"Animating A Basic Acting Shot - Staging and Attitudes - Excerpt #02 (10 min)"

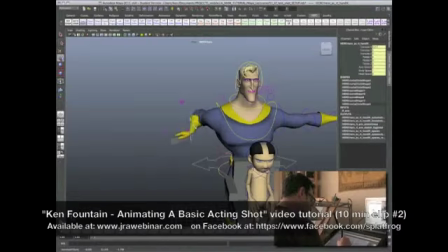0s
sort of into place.
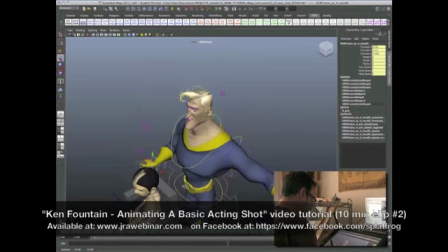1s
I'm going to start going with this opening pose, which is based on the planning that I had in my rough sketches. So really, I'm not going to be doing much of Maya tips and tricks sort of things.
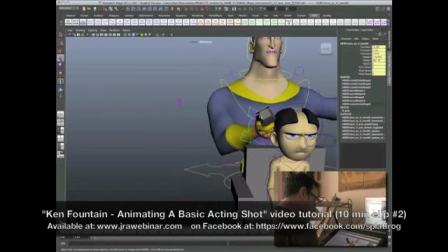15s
What I want to do is walk you through the choices that I'm making and why.
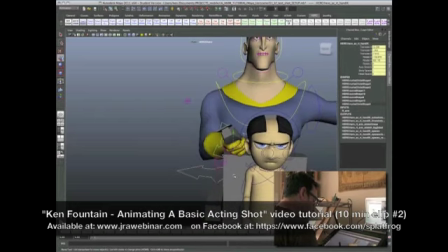22s
Some of them are performance-based and some of them are staging-based. This one happens to be staging-based.
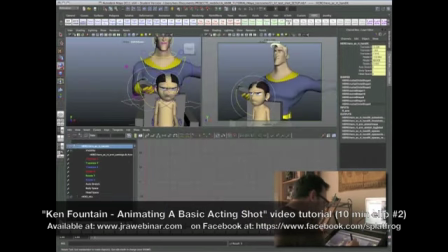31s
If we take a look at the camera, I want to, wow, that's pretty close right there. I really want to get this leaned up and showing just enough that
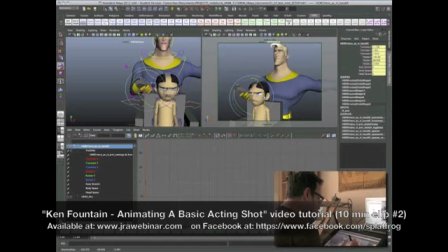44s
you know, that it really, let's get it, because I want that palm kind of turned up, and I want this blade up here to sort of be at a nice silhouette to read. And actually that looks pretty good, and I don't have to do much more with it after that because it's in IK mode and it's just going to stay right there unless I move it.
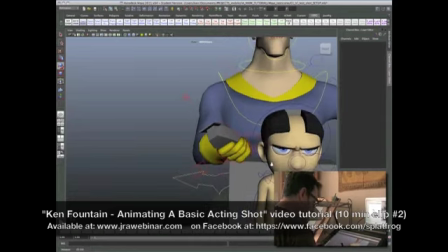62s
I'll give it a little bit of life while I'm animating, but for now that is going to be what I'm going to base this pose around.
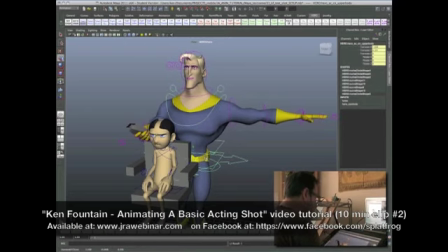70s
So now that hand is sticking on that chair. I want him crouched down.
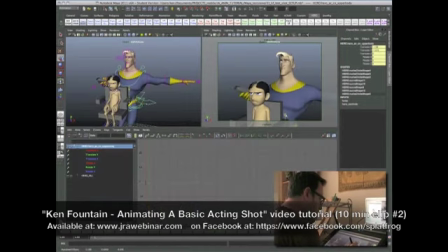74s
Let's take a look at the camera view. Let's see how far we need to get him. I want him to be off to the side and not too far away.
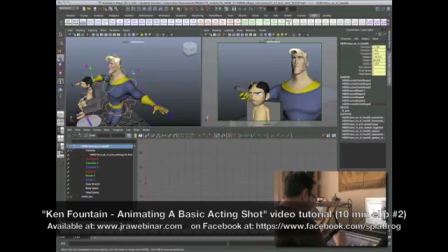85s
He should be relatively close. And let's spin this elbow down. Now I'm also going to be posing his feet.
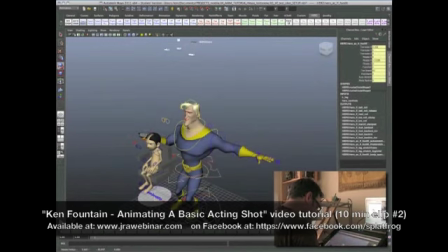91s
This is just, you know, maintenance sort of stuff. I don't want them to get kind of weirded out while I'm working. The knees start popping and buckling because that might affect something in what's being seen in the camera, and sometimes that affects cloth simulation and stuff if you're working with it.
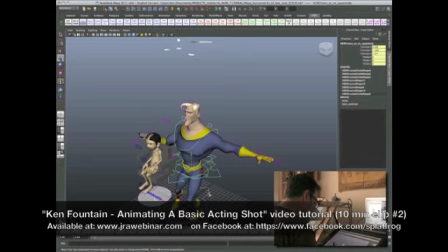110s
But also, I just like to know kind of what the general pose is that he's going to be in.
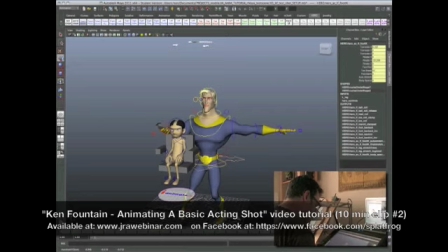114s
What's the stance? What's his balance? Is he going to end up having to take a step because he's moving forward in some way, or is you know, or is this particular stance going to end up holding him through the whole thing?
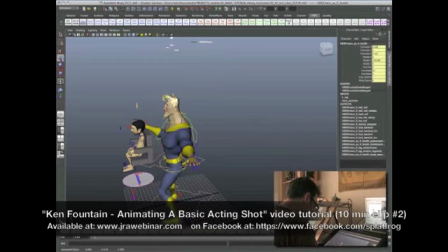128s
And I'm going to push this foot forward a little bit because I'm going to pretend like he probably doesn't have to move at all through this whole thing. It's probably going to be as wide as it gets right there. Actually, right now, start by getting his neck out there. Let's rotate his head up. And here's what I'm thinking.
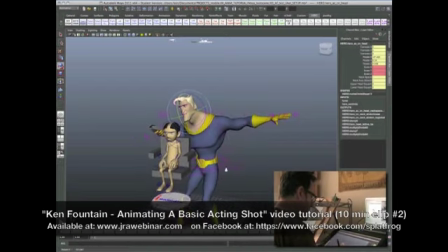146s
This initial pose is going to be really
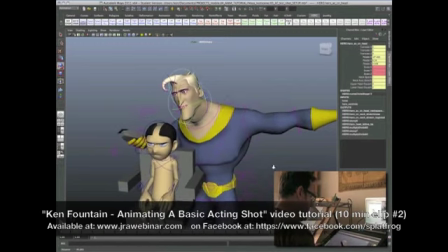151s
frozen, locked in this almost convulsive position.
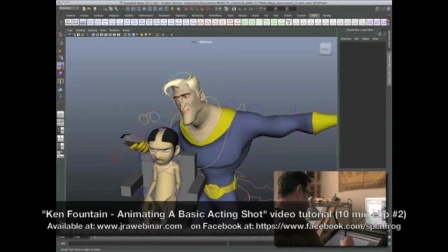157s
Not quite convulsive, that's probably extreme, but it's frozen in panic, really.
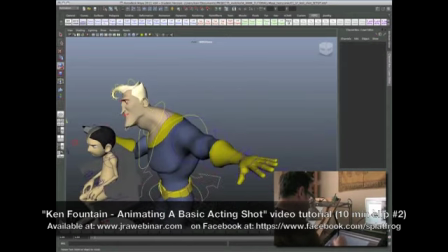162s
So, you know, our neck tends to do that.
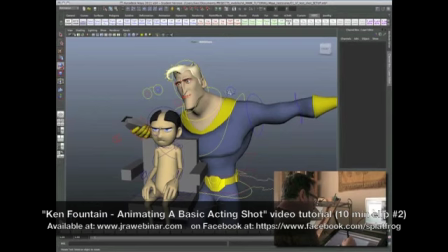166s
We tend to crane it forward and grr, and you know, that always kind of goes in concert with that shrugging of the shoulder. I'm not going to go too high right now, but this relationship between head, neck, and shoulder kind of tends to work that way, where we go, you know, neck goes out, shoulders go up,
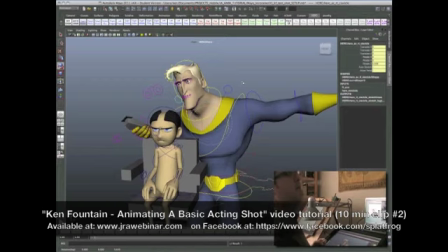184s
head goes back, shoulders go down. It's very rare that we crane our neck back and put our shoulders up at the same time. I mean, we have to really try to do that. That's like showing disgust, and that's very theatrical looking.
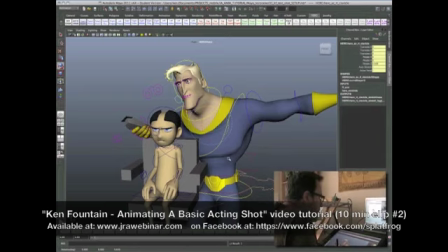198s
But in a natural sense, you know, that's sort of the natural dance between those two pieces of the body.
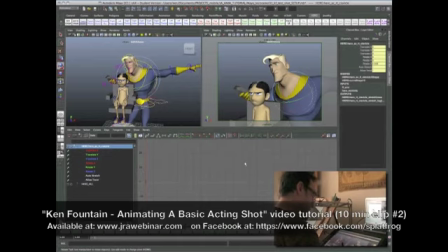206s
So let's see. So, you know, I'm posing him. I just want to start doing this in the camera a little bit. I really want to get that shoulder hunched forward and up, and really get that tensed in there as much as I can without breaking the rig.
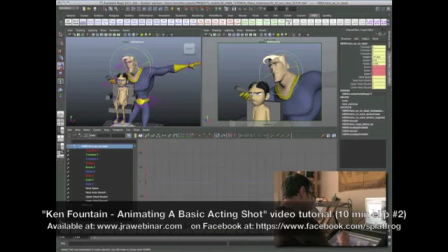222s
I want to show tension. I want to tilt the head towards the little boy.
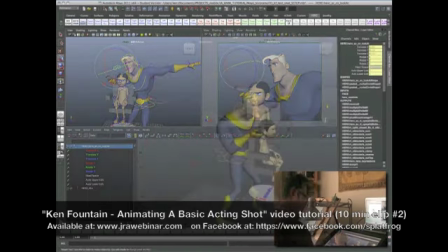230s
And let's start thinking about these eyes right now really quick while I'm doing this. Let me just sort of say it's like right there.
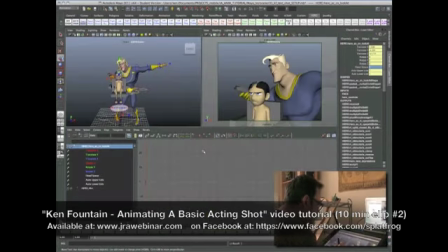239s
Let's move it over just a little bit. Look at that in the camera. Yeah, that's pretty, that'll do.